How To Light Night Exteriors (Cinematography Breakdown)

Okay, what's up guys? Eric Thayne here from Cinema Mastery, and we're coming at you with another cinematography breakdown. I'm doing this live on YouTube, actually, which I've not done before, so we'll see how this goes. But this should be a fun one. Okay, so basically, I'm going to be showing you a scene that I shot, when was this? Sometime last year, from the luxury hotel property in Park City, Utah. Not the same one that we talked about last time. This is a different one, but in the same city. And this is basically a night exterior scene. We've got a couple in a hot tub, kind of hanging out in the hot tub at night at blue hour. And so I'm going to kind of walk you through how we lit that, how we kind of used the natural light, but then also supplemented that natural light to kind of help the scene feel a little bit more dynamic and more fun. So let me go ahead and just show you some clips from the scene to start off with.
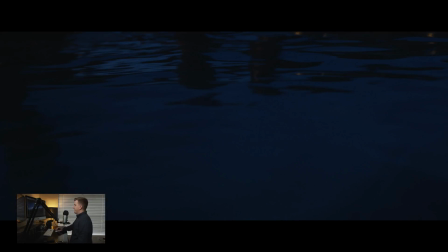Basically, so you know kind of what we're working with. We've got this couple in the hot tub here, and that's not working very well.
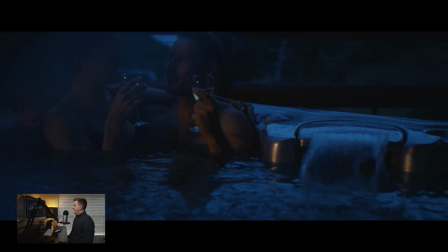Okay, here, maybe it'll play. There we go. So you got the water, couple hanging out in the hot tub with a couple of champagne glasses.
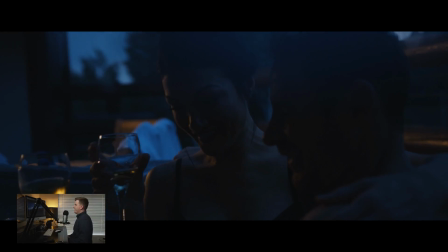And we've got this really nice blue light coming from our blue hour, and then a little kicker with the orange there, kind of motivating some window light there.
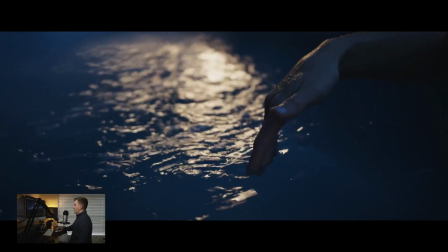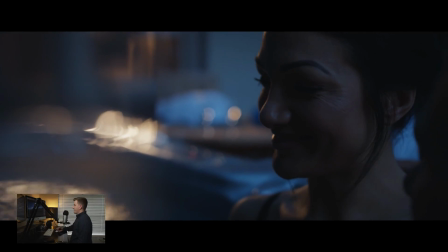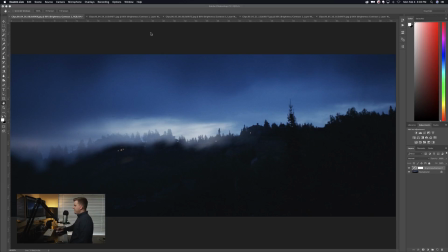Okay, so there's some of our clips. You kind of get the idea. Let's go ahead and jump into it. So our first shot here, essentially we've just got a shot of the horizon. This is one of those shots that weren't really planned, and I kind of, while I was shooting, just kind of saw this. Again, we're shooting this early in the morning.
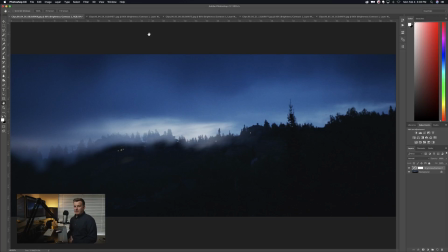Actually, we're trying to create the look of a nighttime scene, but a lot of times you can shoot early in the morning as well to get that same look. And so this is the sun coming up in the east. You can see light just starting to come over the horizon. Again, just like the last video I did, we're sitting there, we went out there when it was dark. We're sitting there waiting for the light to get right in order to shoot this scene.
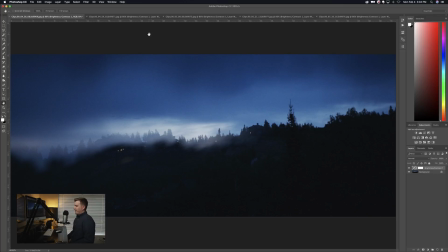So we get everything set up so that we're ready to go, waiting for the light ratios to look just right with the sky and our lights. And then we're hitting record and going for it, okay? So we've got light coming up over the horizon. Pretty basic idea here, what's going on. Basically, we're just shooting at blue hour, which is that hour before
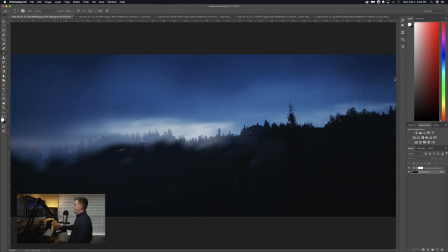sunrise, and or the hour after sunset. Some people call it magic hour. But it kind of gives you this really nice blue look that you're seeing here, which is really pretty, very luxurious looking, especially when you're doing a commercial like this for a luxury hotel. We're trying to really push that luxury, and this can really help with that blue look.
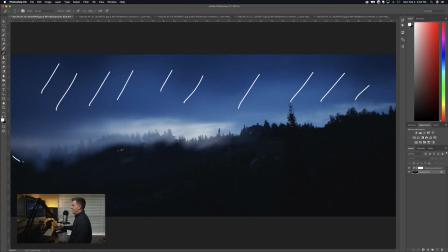And so you can kind of see that coming over the horizon. This that you're seeing here, just so you know, is we've got a piece of glass in front of the lens. Just a really subtle effect that kind of adds some texture to it, makes it look really interesting. And you'll see a little bit more of that as we go throughout the video. Moving on to the next shot.
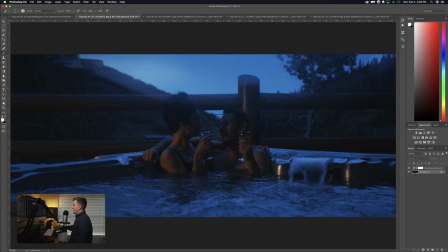Now you can kind of see what's happening here. So you can see now we've still got that light coming from the horizon. You can see a little bit of that glass as well here. It's kind of covering our talent like that. Basically, I've got a piece of like a glasses lens from some glasses that I popped out of some $1 glasses at the dollar store,
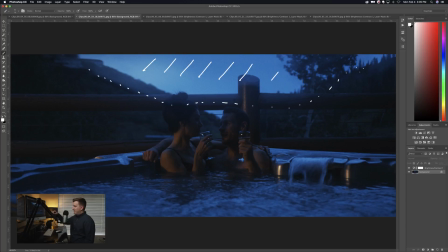and I've got that just kind of hanging in front of the lens a little bit, just to kind of give it this little subtle effect. We did a lot of that throughout this video because we're kind of going for this dreamy effect, something like this luxury, like hanging out at this hotel, having a good time, just making it look like a dream. And so we're using effects like that to kind of create some
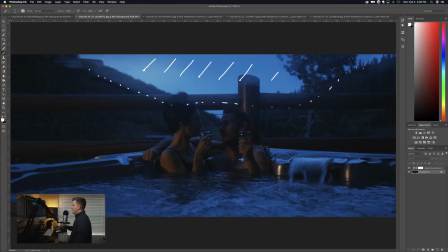interesting looks with the video. And then we've got our couple here, of course, in the hot tub. Now, what I want to do here is actually just draw a little overhead map of how this is lit. We've got them on a deck, essentially, overlooking the resort.
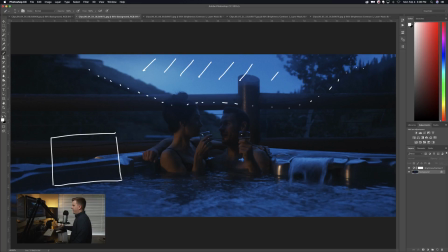Okay, so they're on the deck. Here's the door that kind of comes out to the deck. The hot tub is sitting at an angle like this.